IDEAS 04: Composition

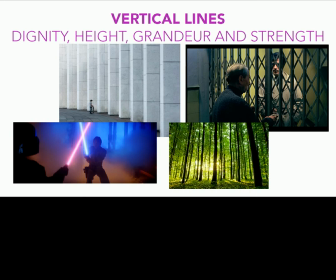[12:26]
So if you want to create a dominance in your scene, a grandeur in your scene, why not set up your elements in your shot in a way that you use lots of vertical lines.
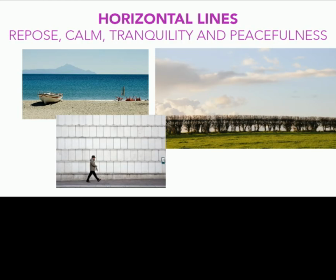[12:43]
But if you want peacefulness, calmness, it's better to use horizontal lines. Look at this picture. It's a very nice picture because it follows the rule of thirds.
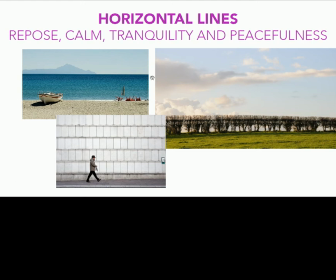[13:01]
See, use 2 horizontal lines and then 2 vertical lines. Right in the intersection, the photographer has positioned the boat,
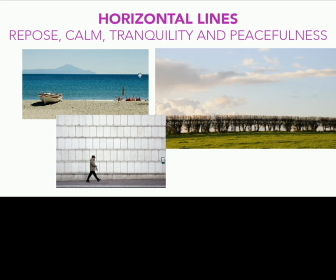[13:17]
and also the line of horizon is just on one of those lines. That's why,
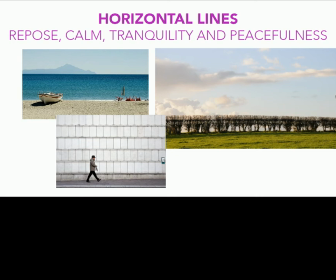[13:29]
or here, line of horizon is matched with one of those dividing lines that we discussed about in rule of thirds.
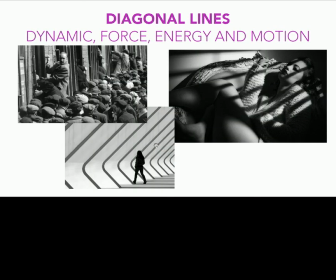[13:38]
That's why it is so pleasing. Diagonal lines, they have more force and energy than a normal horizontal or vertical line.
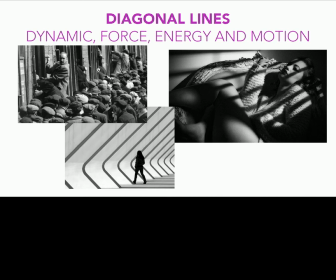[13:53]
So they create more dynamic in the scene. Here in this picture, we have vertical lines, but the diagonal lines are much stronger and they have created some dynamic in the scene.
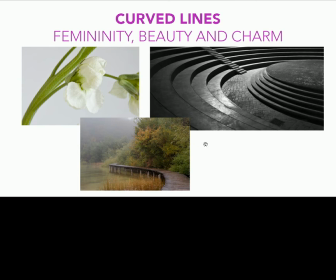[14:10]
Curved lines. Sometimes you try to find some curved lines in your shots, in your scene. You go and shoot somewhere that there is some curved lines. They create some beauty and charm.
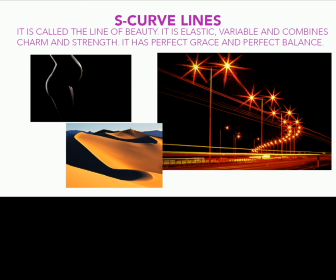[14:27]
And if you just combine 2 curved lines into a S-curve line, they are called lines of beauty. So they are elastic, variable, and you have both charm and strength together.
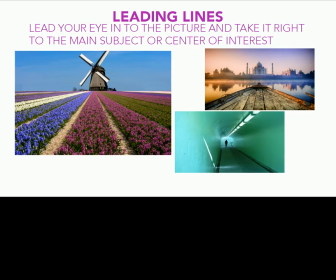[14:47]
Leading lines. Those are the lines that help you to direct the attention of the viewer to some specific point in your picture. Here, the flowers, the line between flowers
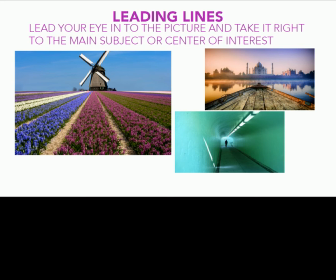[15:05]
is directing our eye to the meal. Here, the lines next to the boat is directing our eye to this building.
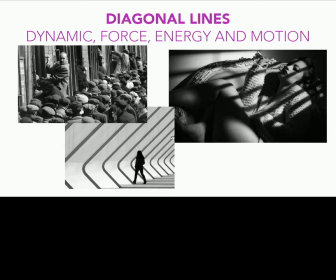[15:20]
Okay, or if you remember the same picture,
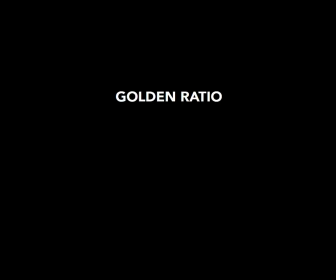[15:26]
here.
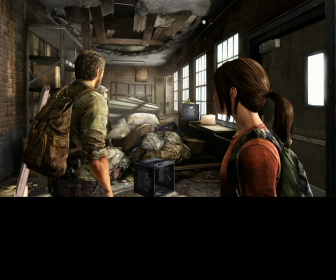[15:28]
See, the leading line is directing our eyes to some specific point.
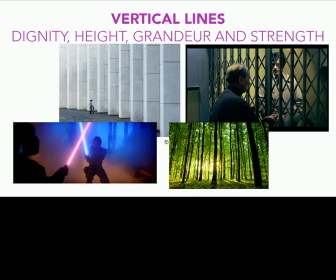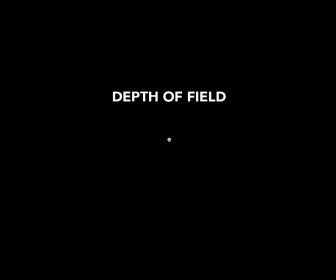[15:43]
Okay, so rule of thirds, golden ratio, different type of lines, and now depth of field.
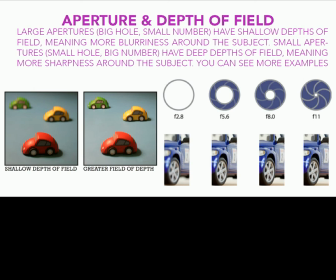[15:56]
What is depth of field? Every camera has, who knows what is aperture? 1, 2, what is aperture? There are a couple of blades in your shot, in your lens,
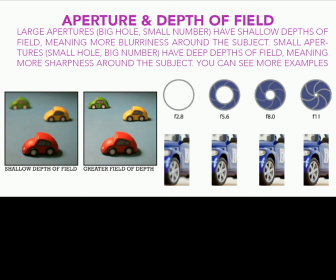[16:14]
that these blades come closer to each other and less light is allowed to reach the sensor. Or you can make this hole larger so more light can reach the sensor.